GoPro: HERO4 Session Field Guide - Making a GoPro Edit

Hey everybody, I'm Jeff Gulovich. And I'm Kurt Sorge. We're here on Vancouver Island mountain biking, and we're going to show you how to get those epic trail shots with the Hero 4 session.
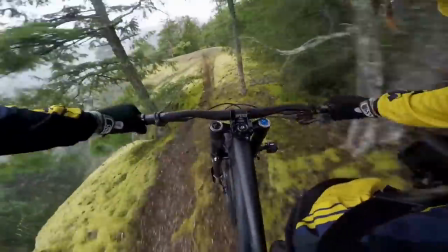[0:12]
Along with some of the cool new mounts from GoPro. When you're shooting mountain biking, it's important to shoot a good combination of POV and non-POV shots.
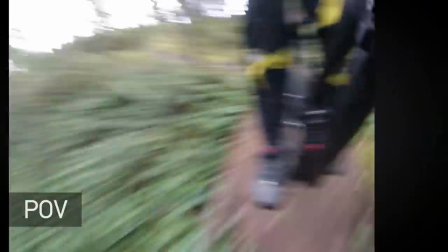[0:21]
The POV is great for showing off your perspective or unique angles of mountain biking, but the non-POV shots are equally important to break up the action a little bit.
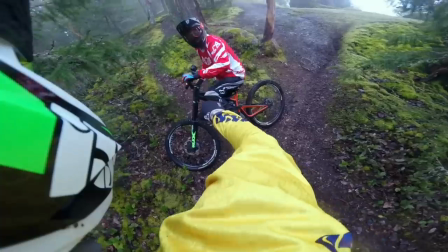[0:28]
Since we're riding downhill trails, it's always good to set the scene with a shot of us hiking our bikes up the trails.
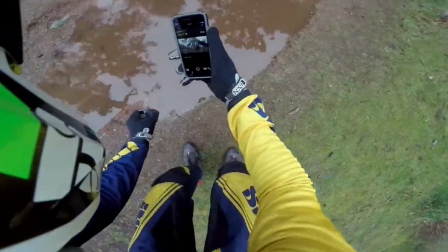[0:34] Can I have a drop cam? Yeah, yeah. Nice.
I'm going to place the GoPro on the ground, halfway in the water, and shoot it facing down the trail.
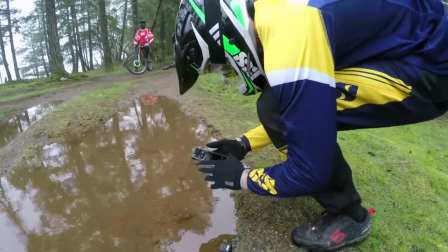[0:42]
I'm going to use the GoPro app to preview the shot and change the modes. This might be a killer shot to shoot in slow motion, so I'm going to set the clip to 1080-60.
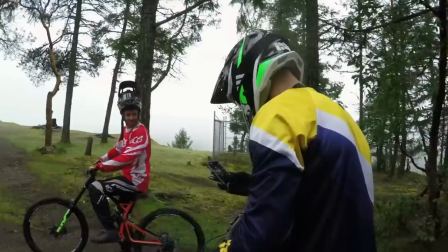[0:51] This will be good. Just walk through here. Let me know when you're recording.
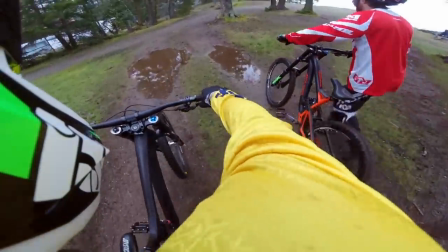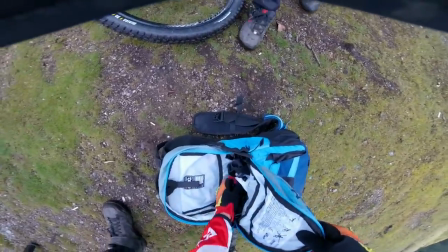[1:03]
We're going to use three different cameras each in this run to capture a variety of different angles. The first two locations are pretty standard for mountain biking.
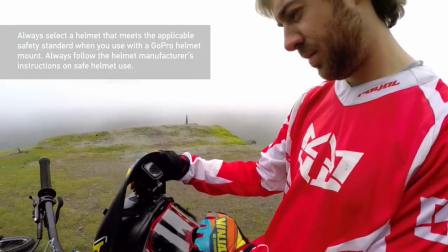[1:11]
I'm going to mount to the front of my helmet under the visor with the frame and vertical mounting buckle.
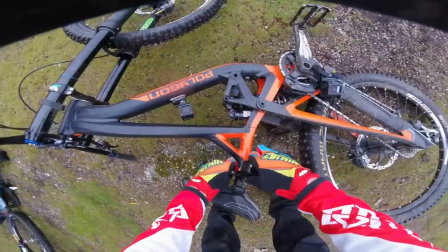[1:16]
And one to the seat post of my bike with the handlebar seat post pull mount using the standard frame.
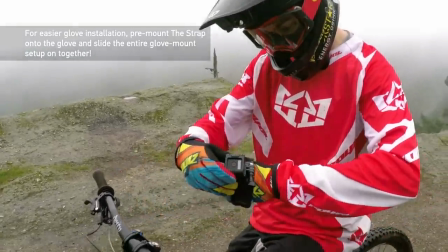[1:24]
For the third angle I'm going to change things up and use the new strap by GoPro.
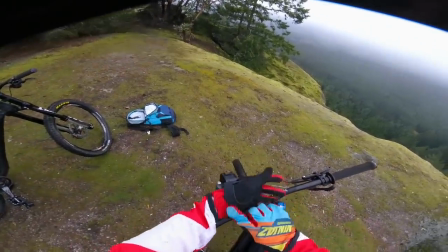[1:29]
By using the strap, we can capture a unique angle not usually seen with mountain biking.
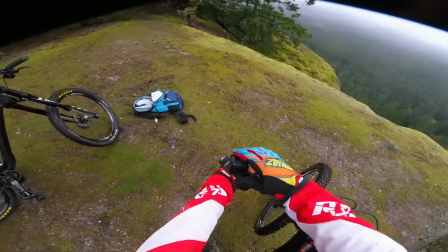[1:35]
With the rotating mount you can adjust your camera 360 degrees, so get creative with where you aim it.
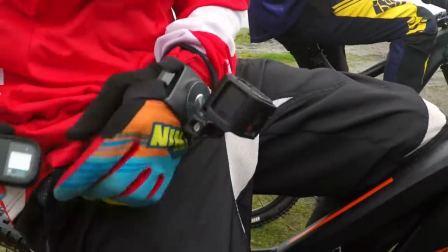[1:41]
Since we're running so many cameras at once, we like to trigger them with a smart remote.
It's time to shred.
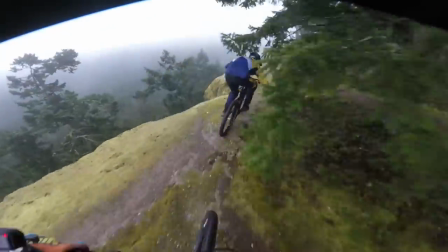[1:50]
Since these are all POV angles, I recommend that you shoot in 1440 at 30 frames per second.
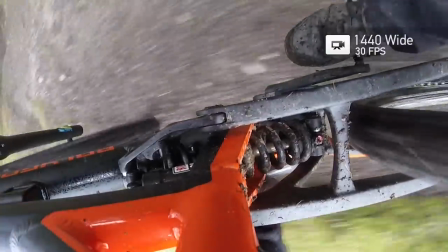[1:55]
Filming this resolution gives you much more immersive perspective because it utilizes the full height of the camera's sensor.
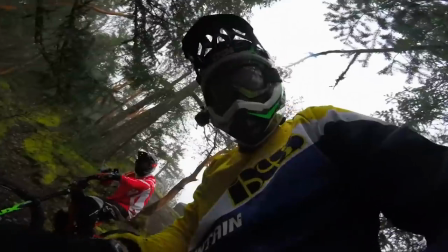[2:02]
Use your GoPro app or smart remote to expand the full list of camera features.
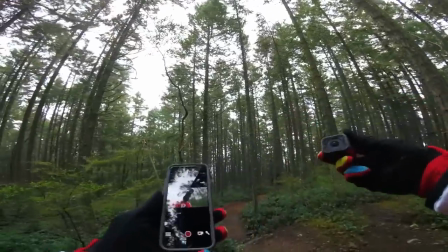[2:06]
When you reach interesting parts of the trail, consider stopping and putting a drop cam down on the trail.
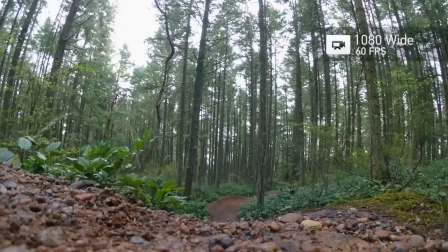[2:12]
For any non-POV shots, I recommend using 1080-60 with light permits.
Oh yeah, that's the shot.
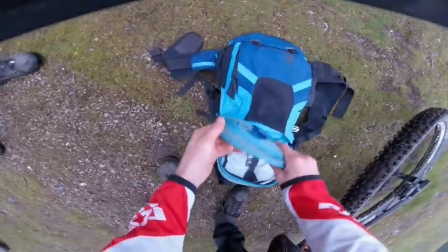[2:22] Highlight this thing for sure.
Let's use this break in the action to change out the mounts a little bit for our second run on the trail.
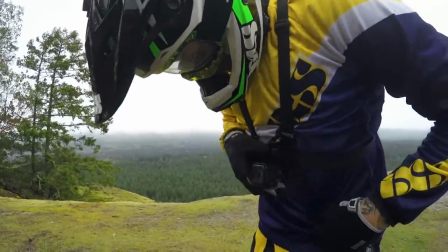[2:29]
We're going to put on chesties using the standard frame and vertical mounting buckle. Next we're going to move our seat post cams into the fork using the roll bar mount.
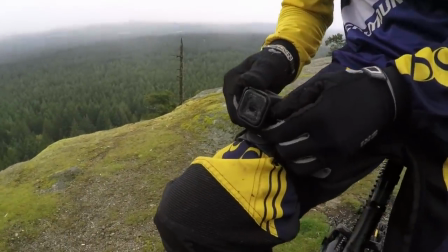[2:39]
Next we're going to relocate our wrist cams. I'm going to put mine on my leg and Kurt's going to put his on his forearm.
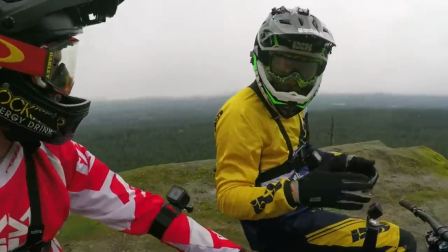[2:45] Let's go for another lap. Let's do it.
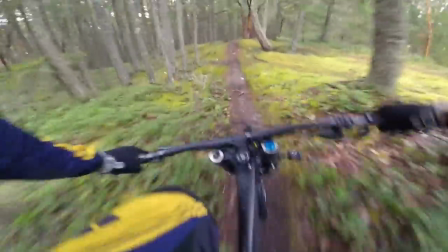[2:52]
This leaves us with a lot of unique and different angles of our trail ride.
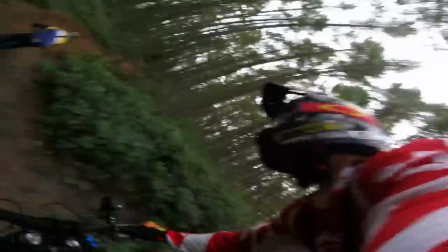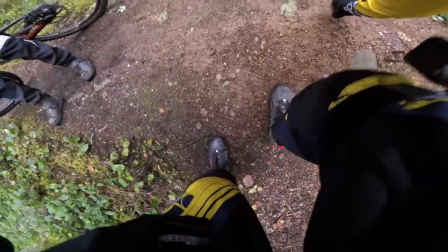[3:01]
For now we just need some kind of ending.
This shot's going to be sick.
This can be done with a drop cam, a high five, bones, whatever you want.
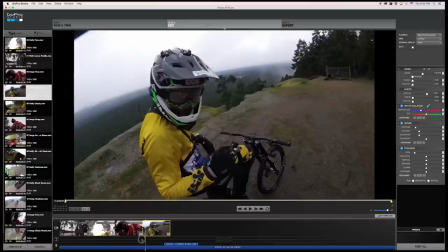[3:10]
Now that we have all this awesome footage it becomes super easy to put together a quick edit using GoPro Studio to show with your friends.
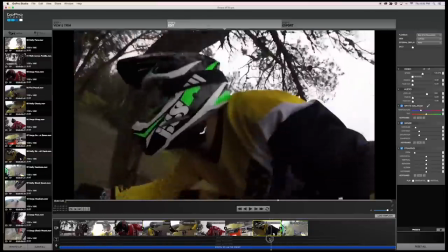[3:18]
You can hit your highlight tags and use the included templates to make you killer edit.